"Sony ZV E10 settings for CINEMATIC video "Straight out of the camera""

Hi guys, you asked me about custom straight out of the camera settings that I was talking about in my S-Log3 video. So here it is. I will show you those settings on my ZV E10 as an example, but it should work with most of the Sony mirrorless cameras, even those without picture profiles like the A6000. Remember that this is based on my personal taste. What I want to achieve is a natural filmic look. I want to avoid digital smartphone ugliness. For the best outcome from ZV E10 and other Sony cameras, I would still recommend S-Log3, but I know that not everyone has time and will to deal with picture profiles, so this should be a nice alternative for you.
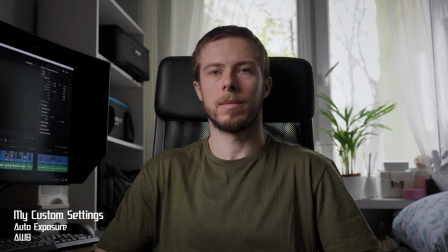So here is how the image with these settings look like compared to default settings. And here is a comparison to S-Log3, which was the profile I wanted to get close to when I was making tests.
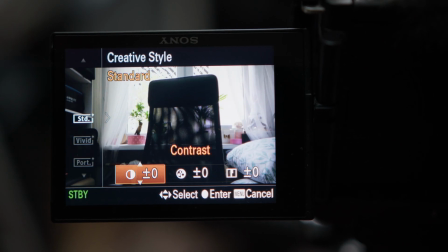As a basic setting, I would go with standard because of the most accurate colors, with -3 contrast, -1 saturation and -5 sharpness.
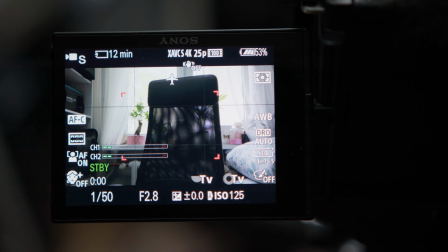You may wonder why I pull sharpness all the way down.
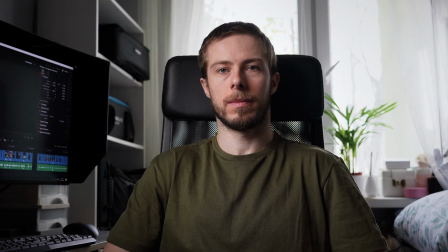Well, I want people to look good on the camera in the first place, and sharpness makes faces look bad, showing all unnecessary details of the skin.
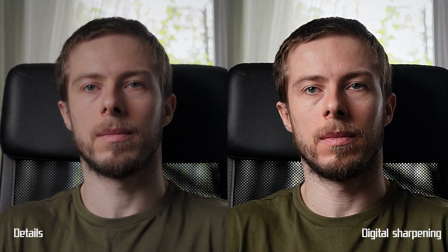Here is an exaggerated example of what is the difference between details and digital sharpening.
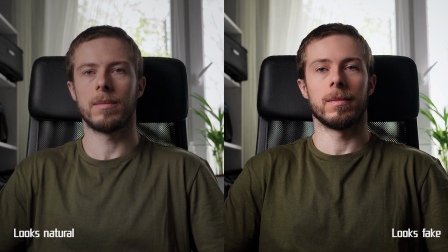It's much better to push sharpness down, instead of applying fake skin softening.
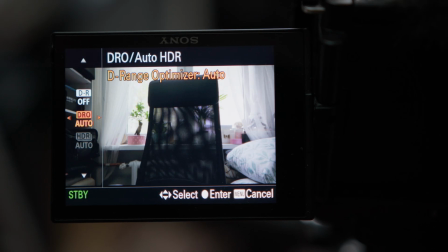The main key in those settings is underestimated dynamic range optimizer. It's on auto as a default.
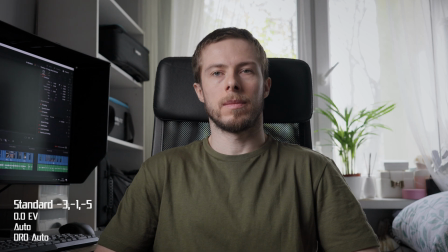I was avoiding this setting myself because it just seems to push up the shadows, making the image too bright, without gaining more information in highlights.
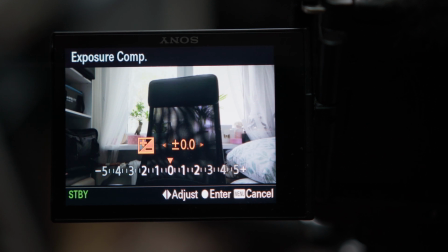Here is the max setting on level 5, so if the shadows are pushed up, why don't we push down the whole exposure?
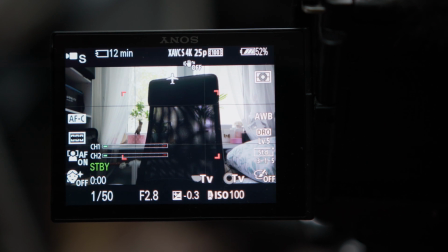That way we keep the shadow information and gain more highlights.
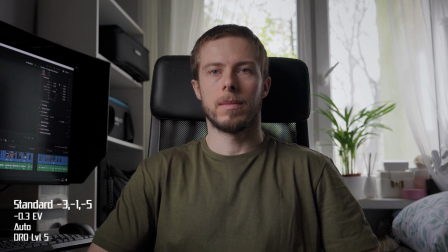I would go with either a -0.3 or -0.7 for a more moody look.
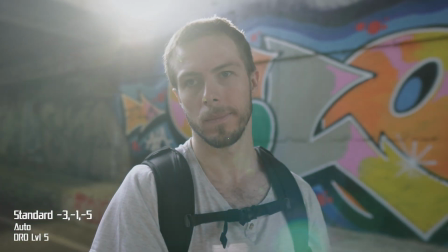Of course, as with all auto exposure settings, you would have to adjust exposure compensation on some scenes, like when you are backlit, for example.
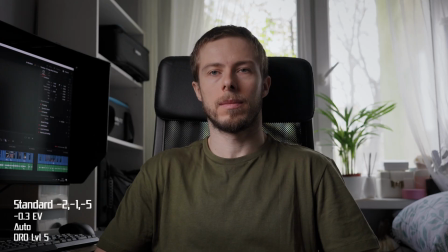If you want to add more punch depending on the scene, I would go either -2 contrast with -1 saturation or -3 contrast and 0 saturation,
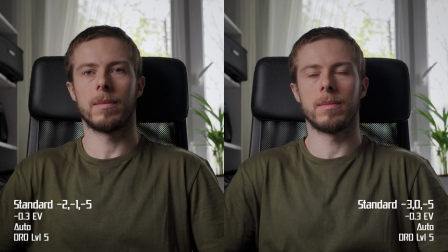because adding contrast also adds saturation. But of course you can do as you like. That's just my preference to make the image look natural.
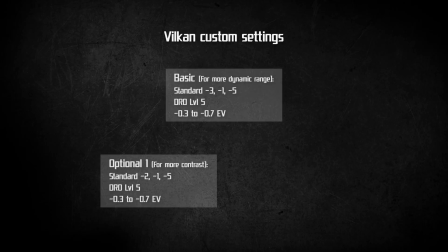So here are the full settings I recommend, with 2 optional more contrasty and more saturated looks. If you also want to know my recommendation on which auto settings I would use, then it would depend if you care about natural motion blur or not.
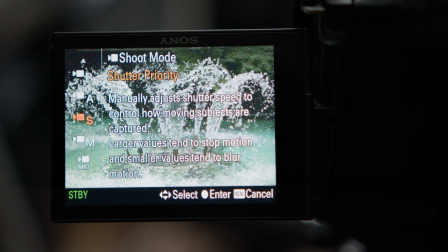If so, I would set shutter speed priority to double the frame rate most of the time,
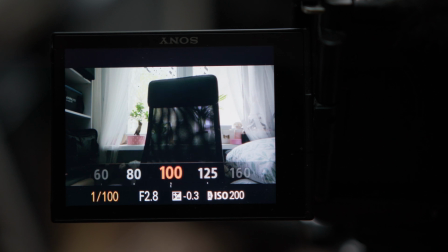and set it higher if you plan to use stabilization either in camera or in catalyst browse.
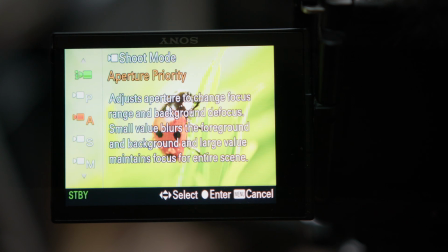If you don't care about motion blur, then I would set either aperture priority or just full auto.
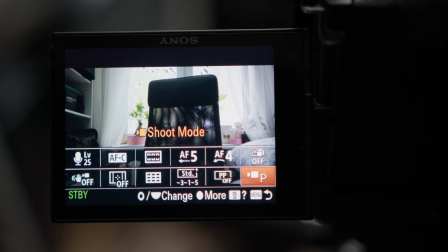But for low light situations, I would still recommend shutter speed priority, so it would not go below 1/50th.
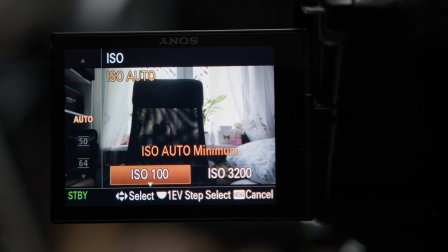If it comes to ISO, then I would personally set it to max 3200.
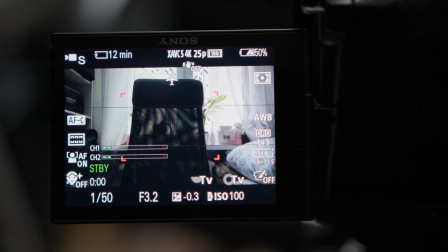More than that is unusable anyway for me personally, but if you don't have another option, then do what you need.
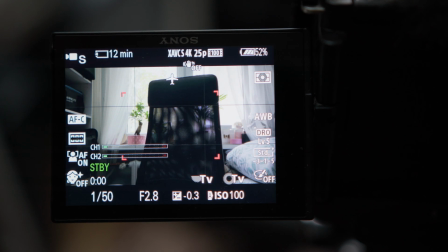If you plan to use Zebra on ZV E10 and this profile, then you should set it to 94+,
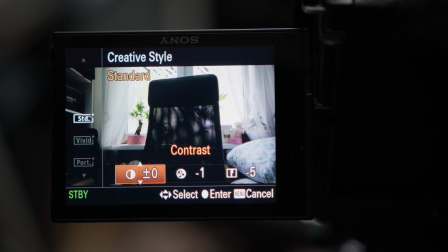because if you set contrast lower than 0, Zebra will not show, same as when using S-Log3. I hope this was helpful for you. If you have some questions, write down in the comments. I'm also considering making a Q&A video, so let me know if you are interested. Don't forget to like, subscribe, and see you next time.